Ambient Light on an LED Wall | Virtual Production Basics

lighting in front of an LED wall can be kind of tricky. And part of the reason is this is an artificial environment. There's a black floor, black ceiling, black walls all around, and so light is not bouncing around like it would in a normal scene.
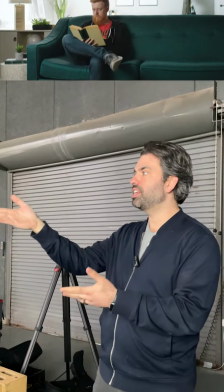12s
Now, take this scene, for instance. We have David here reading a book.
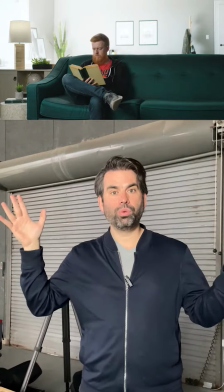14s
It's a living room scene, and if you were actually filming in a real living room, there would be all this light that's just bouncing around.
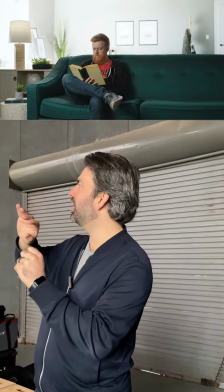21s
We have the sun that's flying through in the window. It's bouncing against the walls in the back, but then it's not staying there, right?
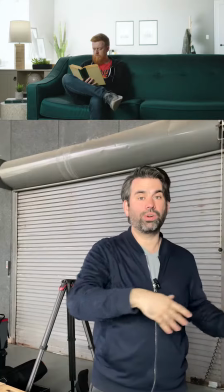27s
It's going to the sides, it's going behind the camera, it's going on the ceiling, and you have all this light enveloping you. Even if this was the only source, even if it was just the sun coming in, you have all this light flying in. So if you were in a real environment, you would have the benefit of all that additional light that's coming around unless you started blocking it off and flagging it off, which you probably wouldn't do.
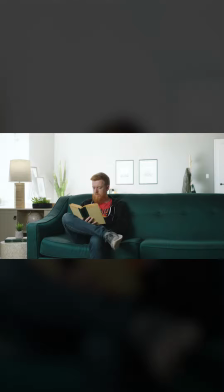48s
Now, we lit this scene with just a simple 600D, blasting at about 50%. And if you look at this image, you see that there's some issues with it. The first thing is you can kind of sense that key light. You can sense that there's an artificial light that's just hitting him really hard. And when we look at the values, we see this is super contrasty around his face.
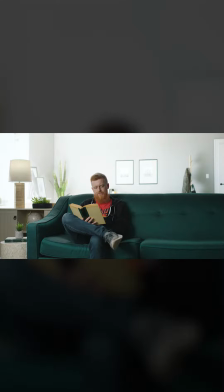66s
Although he's exposed properly on the highlight side, you're starting to have all this really hard, harsh fall off, and it starts to feel artificial. The background is not matching the foreground. So what we need to do is we need to raise ambient light. We need to reintroduce all this sunlight that would naturally be falling in through all the walls and the ceiling and make it look like it's natural and just flying all over the place.
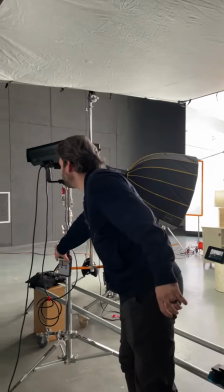88s
So how we do that is we have the 600D, or Nova 600, I'm sorry, that is going up into this 12 by.
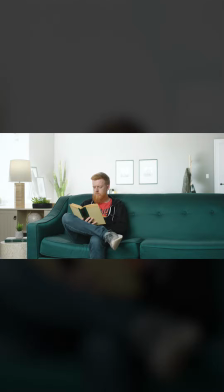96s
And so now it's hitting up into the 12 by, and it's kind of mimicking what the sun would do. The sun comes in, it bounces all over the place, and then it flies on the scene.
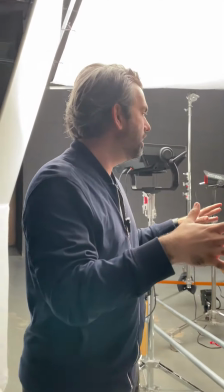103s
And immediately the scene starts getting to be more just natural feeling, and just the light is just kind of just bouncing all over the place.
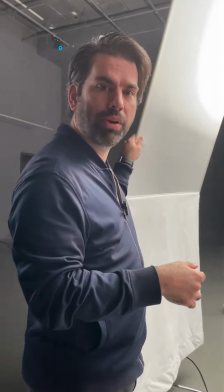111s
This is just a 12 by with an ultra bounce. We also have it supplemented with some floppy flag ultra bounces that are positioned in different places.
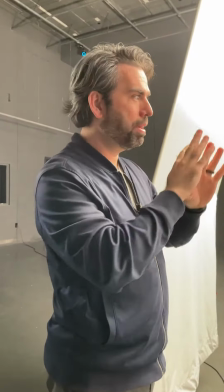118s
You could possibly just put a skirt around it if you wanted to and just make this a white box, but that's going to emulate real world.
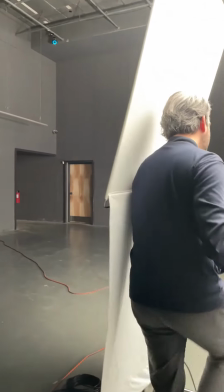123s
And now that we've done that, we can take this 600D and bring it down.
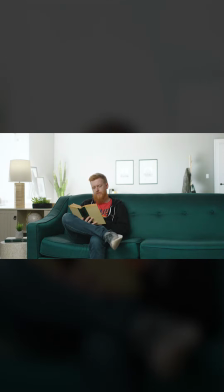127s
And so instead of having it around the 50s, we can put it in the 20s, and that's going to be a lot better. So once we get back to the monitor, we can see that his face is now wrapped around so much better. We have a nice, looks like a real scene. The background is matching the foreground. The brightness is coming closer together. It's not feeling like it's two separate worlds. When you look at the false color, it's now falling off more gently, and it looks like it's natural.